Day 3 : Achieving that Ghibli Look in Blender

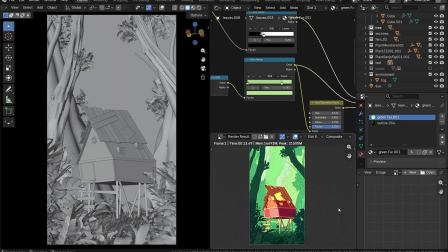(0:00)
Hi guys, welcome to Mustache Plates, and this is Artlog 1003. This is day 3 of the current Blender project, and unfortunately, I'm still not done with it.
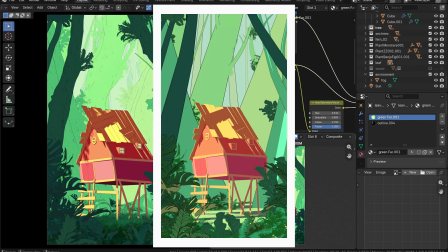(0:13)
But there is still some progress done. So let me just show you the before and after so you can see it much better what are the differences done.
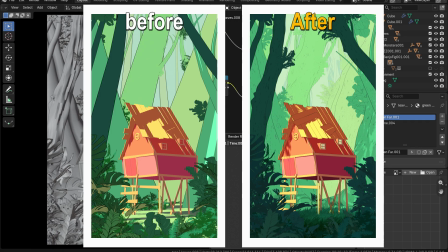(0:22)
Much more difference on the grass itself or the background, not much on the main object of the house. But yeah, so let me just go into details and show you what I have done. Let's first start with the plant itself.
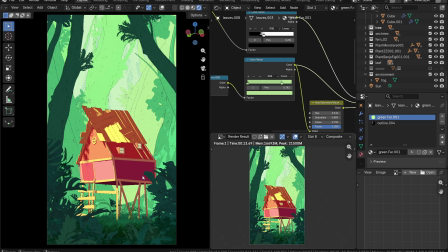(0:36)
For the plants, one thing I've done is I have changed the coloring scheme of them.
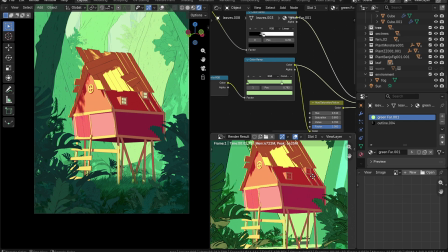(0:40)
So I wanted them to have the same darkish greenish hue as the trees they are next to.
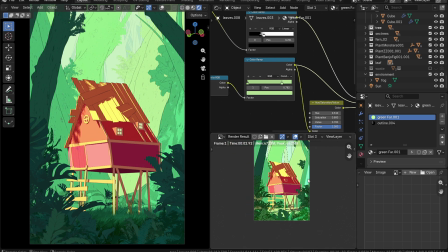(0:46)
This way, not just they are looking similar to the trees, but they are also now creating the natural vignette.
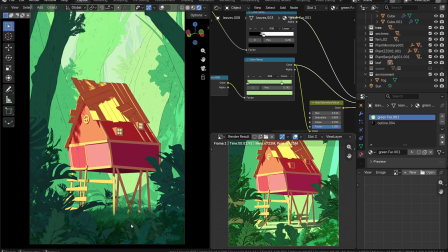(0:53)
The whole foreground and then the sides are all darkish in nature, and then the eyes are naturally drawn towards the house.
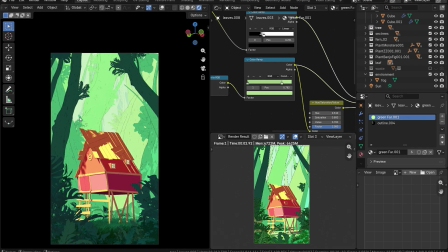(1:03)
Another thing I did is I put some more plants near the top of the tree so they look like they are the leaves, and then I just scatter them all over the place and change the texture based on the tree they are next to. Another small little change that I did is in the composition itself.
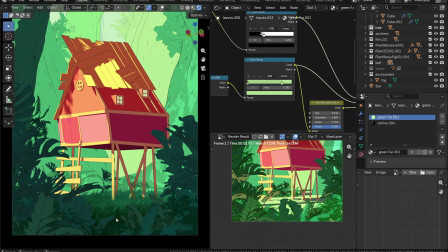(1:20)
I removed some of the plants from the middle of the frame, so now I've left a bit more space so there is a pathway towards the main house.
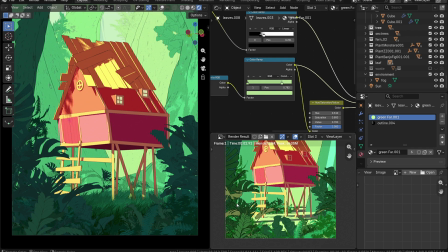(1:29)
And that's all the changes regarding all the plants in the scene. Let's move on to the next.
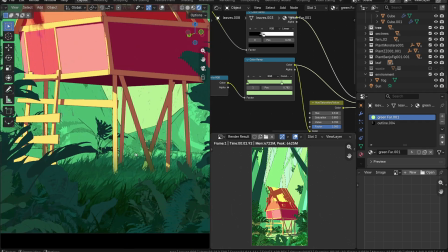(1:35)
I've changed the ground itself. So first the ground texturing, I've changed it to something similar to the trees and the grass in the foreground.
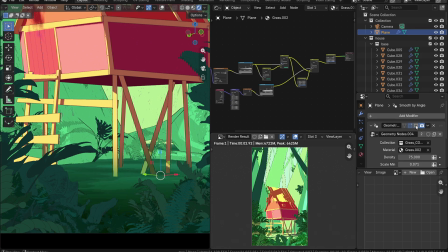(1:43)
And then I've used the geometry nodes to scatter the grass all over the place. I picked this technique from the YouTube itself.
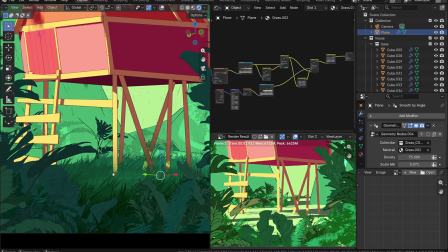(1:50)
I will link it down below. But yeah, it does matches the overall aesthetics.
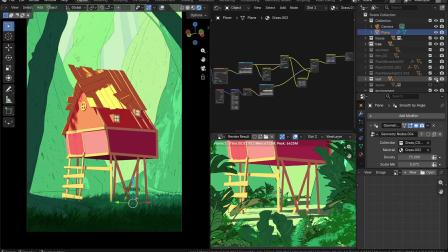(1:55)
And then I've just used the grass to complete the scene. And then for the texturing, I just did one more thing.
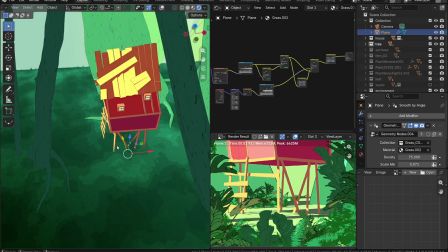(2:02)
The ground that is nearer to the foreground, to the trees and plants,
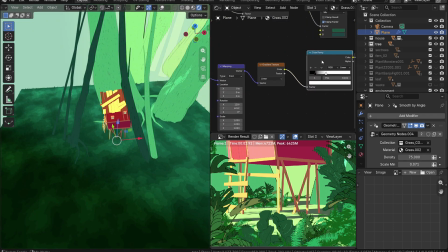(2:05)
I've used the gradient texture so that I could create that particular area a bit more darker,
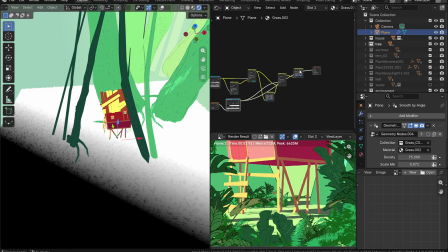(2:11)
and then the rest of the area would be of the normal value.
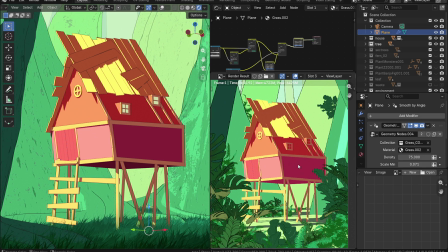(2:18)
Now let's talk about the house. I have done very little changes to the house. One thing I've done is change the texture at the bottom of the house. Because it's at the bottom, I believe there shouldn't be much light compared to the rest of the house, so I made it a bit more darker.
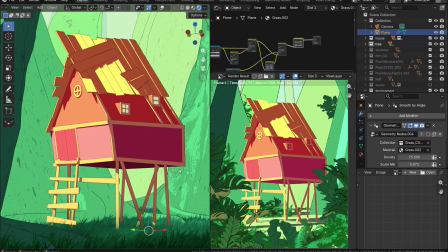(2:34)
And then for the stands, the wooden support that the house is standing on,
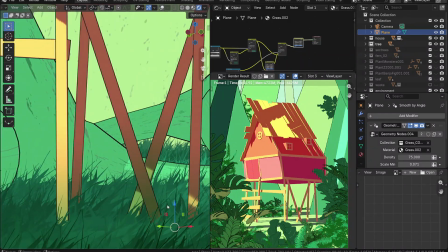(2:42)
I have changed the color so that the part that is touching the ground is a bit more greenish, maybe from wear and tear,
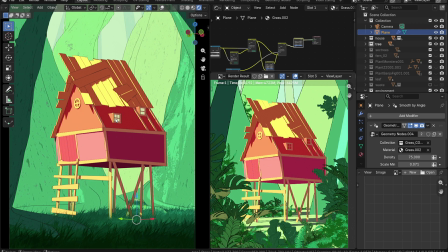(2:50)
the moss and everything. But those are the small little changes that I've done. Nothing much. Overall it's still the same as before. Now let's move on to the trees.
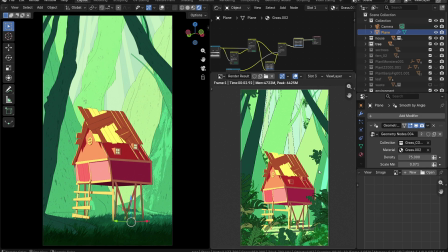(3:02)
This is where I spend most of my time, and you can see the most difference also. For the trees, one thing you can see is the position itself is still the same. You can tell it's the same person, it's just that some work has been done.
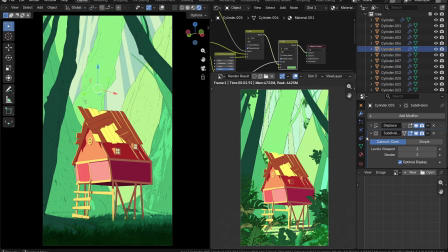(3:19)
So one thing I did is I didn't really like the shape of the trees previously. They were just cylindrical shape, so I wanted to change it somehow.
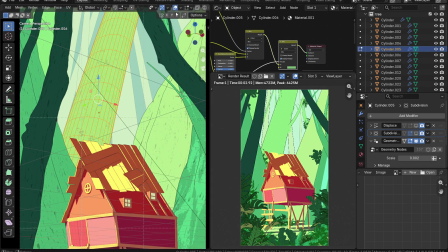(3:29)
The way I did this using the displacement modifier, I added few more geometry to it.
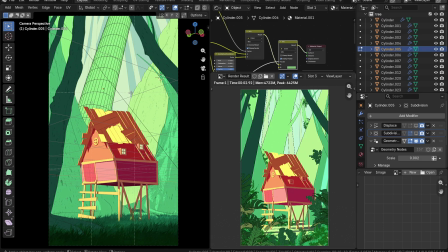(3:36)
I added loop cuts to give it more geometry,
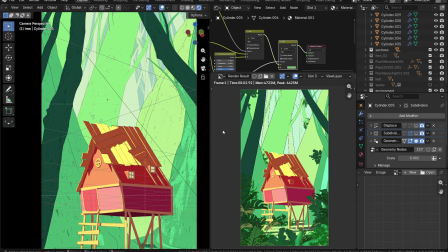(3:40)
and then I just applied the displacement modifier along with subdivision surface. I just used the strength of 0.5, and then I played around with different types of displacement.
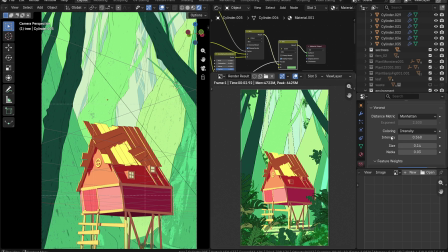(3:54)
There isn't any particular setting that I know which will work, but I just played around with different settings and different types until I like, or until I find the one that I like or resembles the tree that I want it to be.